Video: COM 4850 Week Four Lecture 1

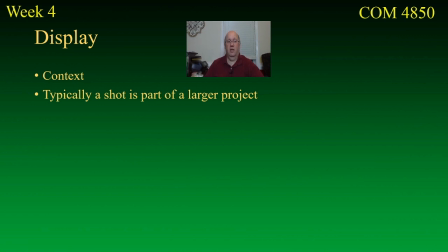(8:10)
It's part of a larger project, so we're not pretending that isn't true. But you can have a context where you have a photo display, which includes moving video.
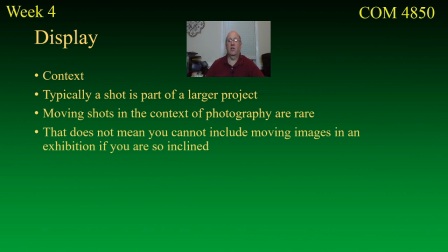(8:23)
There's no reason why you can't do that. So it doesn't mean you can't include moving images in your exhibition, if you are so inclined. If that's what you want to do, you can put them there, or this could be a demo reel where you would be looking for work as a cinematographer. Okay, and so I have prepared a few simple examples that I would like to show you now of some cinematography in action.
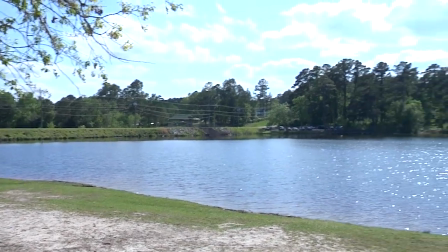(8:48)
Here would be a simple pan where we're revealing a larger context.
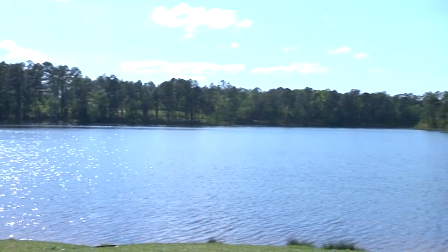(8:54)
That wouldn't be done in one frame. That would be done doing the camera movement. it.
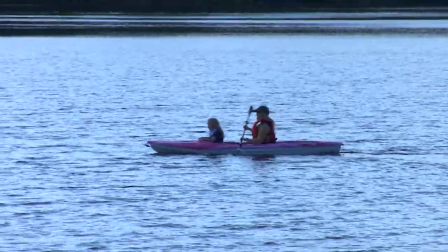(9:00)
Now here, we're using the pan to follow motion.
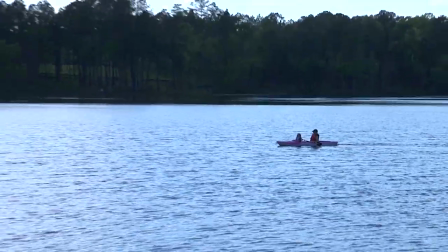(9:04)
Notice it's a little shaky because of the zoom lens, and we come back out again and see a larger context,
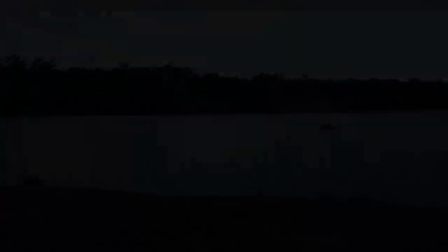(9:10)
and that would not be the same as the single shot alone. And here, we've got something that's a little less predictable.
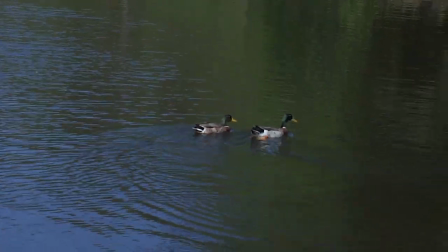(9:18)
We don't know exactly what those geese are going to do, but we are going to try to keep the shot framed while they lead us through it until a certain point
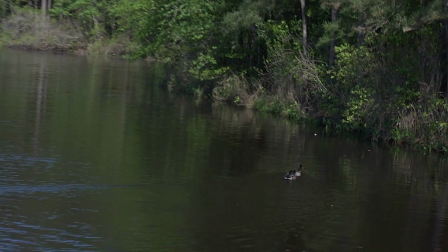(9:26)
where we regain control and basically zoom out to reveal a larger context so we can see where the geese are in their
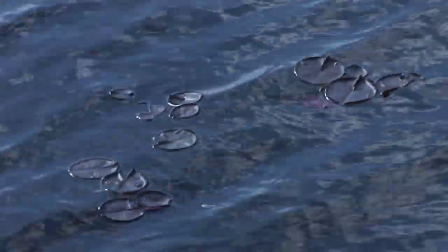(9:34)
environment. Now this is a shot you could hold on to for a while.
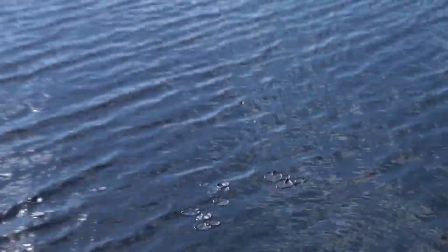(9:39)
That could be a shot in itself, but here we can also reveal a context.
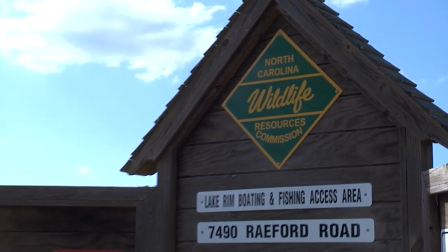(9:45)
Now here we're telling a story. We're basically describing North Carolina wildlife resources, and then we're showing what that would look like. So This could be kind of a public relations thing. Finally, this,
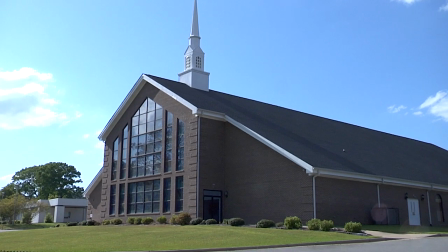(9:58)
if we're taking the Zoom out of the church and we stop it here because we only want to reveal what we want to see.
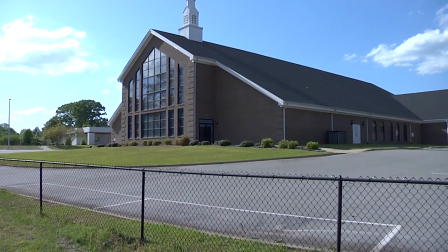(10:07)
We don't want to reveal the fence. And so we stop it before we get there. Okay, and again, I'm not going to put a specific assignment here for this because I don't know that we have time for that. I'd much rather you work on your final portfolios. But I want you to think in terms of cinematography for some of the things you might want to do in the future. And also, you will be expected to understand something about cinemagraphic principles on the final exam.